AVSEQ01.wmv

Here I want to talk about the way the filmmaker can control the orientation of the camera in space, its position in relation to its surroundings, and the way this can affect the audience. As we move through the world, we see it move around us, but we also feel it. We receive information from all our senses, including information about our physical state, and we maintain our orientation, our sense of balance and well-being, under widely differing conditions.
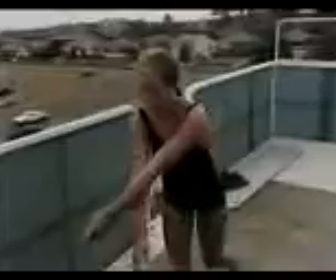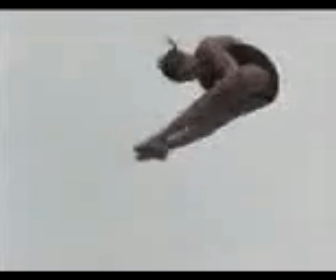0:57 Our bodies can turn, twist, tumble and spin.
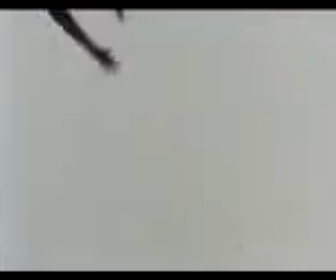1:00 In fact, the ability to maintain our sense of balance is even more important to us than sight itself.
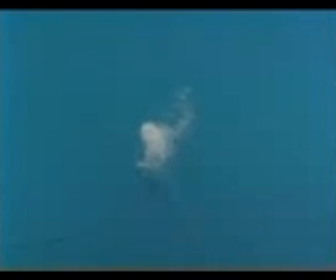1:08 And it is the relationship of what we see to our physical sense of equilibrium that is the theme of this film.
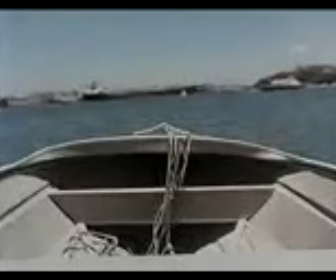1:17 If you watch the horizon here, you will find that after a few moments you begin to experience a feeling of movement.
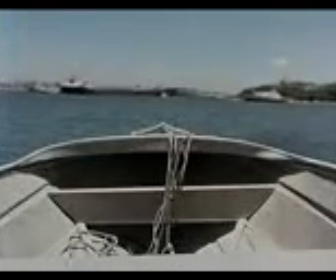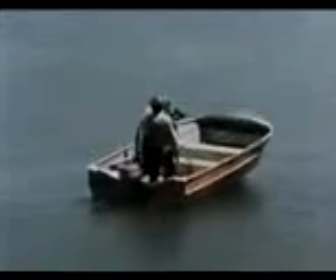1:30 To film that scene, we mounted the camera on a tripod in the boat. So the camera moves as the boat moves.
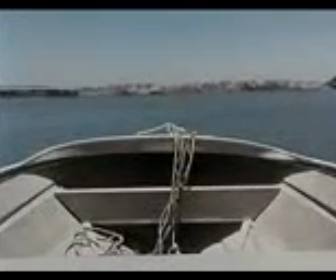1:37 When the boat is in the shot, it appears fixed in relation to the frame. But the horizon rocks from side to side.
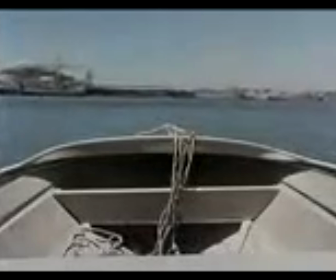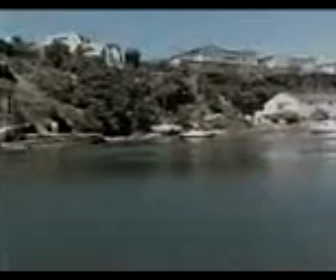This is unnatural because our perception tells us that the world is fixed and that we move around freely in it. Our bodies accurately signal what is level and what isn't, and we perceive the horizon as a fixed plane.
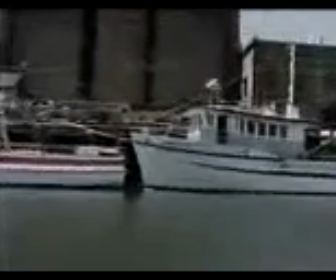2:09 This only changes when we become seasick, that is, disoriented. Then the world sways around underneath us.
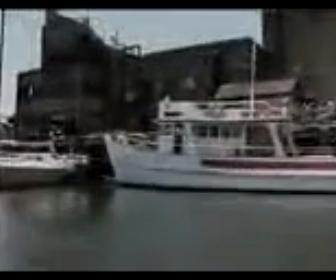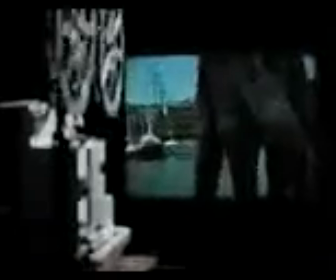What is important here is that the information from our eyes can override, cancel out our other senses. Psychologists call this the dominance of visual information.
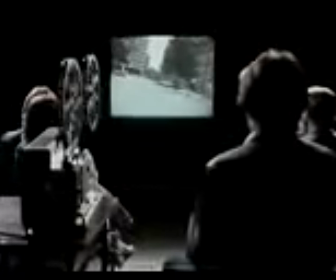2:46 When the screen is a relatively small part of our visual field, we remain aware of where we are,
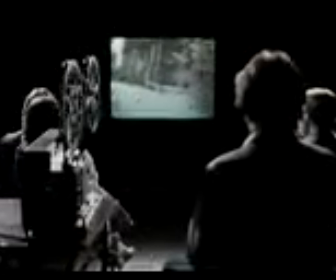2:51 our physical surroundings, and we're conscious of sitting still.
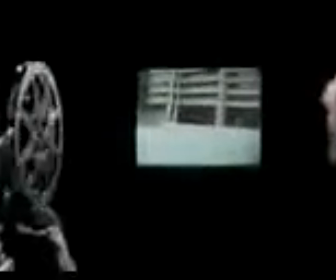2:56 However, as our attention, our concentration is drawn into the images projected in front of us,
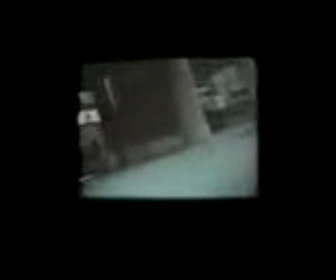3:02 we can become absorbed into the world represented there, and it begins to influence our physical equilibrium, our orientation.
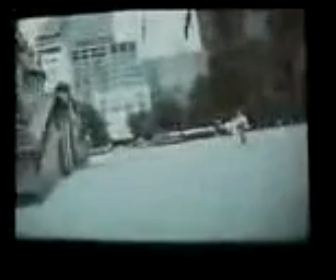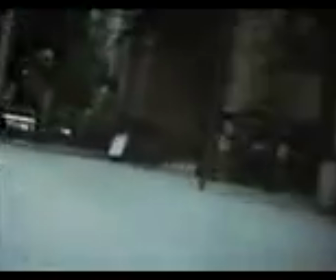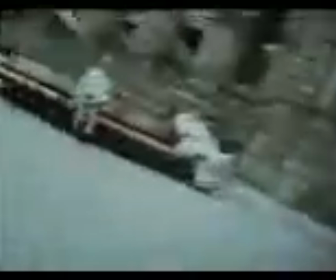3:20 Think of where the audience sits as a black box floating through the space revealed to it by the camera.
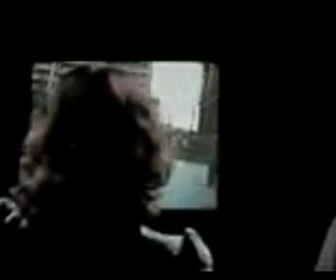3:27 Think of the living physical presence of these people and the care with which the box must be
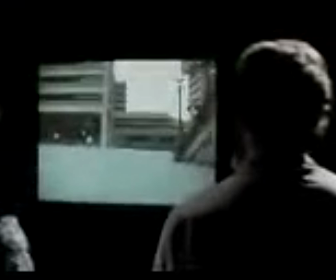3:32 moved if they are to remain comfortable and the world outside their windows to remain believable.
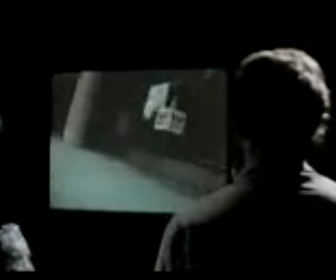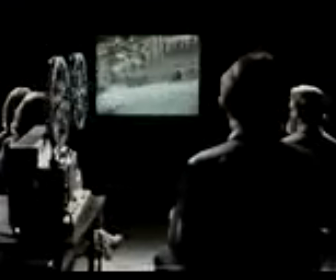But this assumes that we always want to keep the audience comfortably hypnotized by the images we present. Many filmmakers reject this. They want the audience to remain aware that film and television are not real life, but arguments about it that need to be critically examined. And the motion picture need not draw us in.
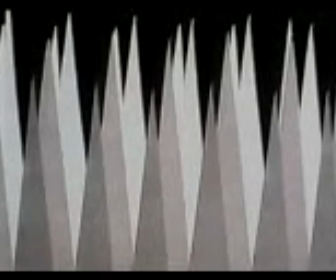4:11 It can have a two-dimensional, abstract quality, as if a blind has been drawn over that magic window.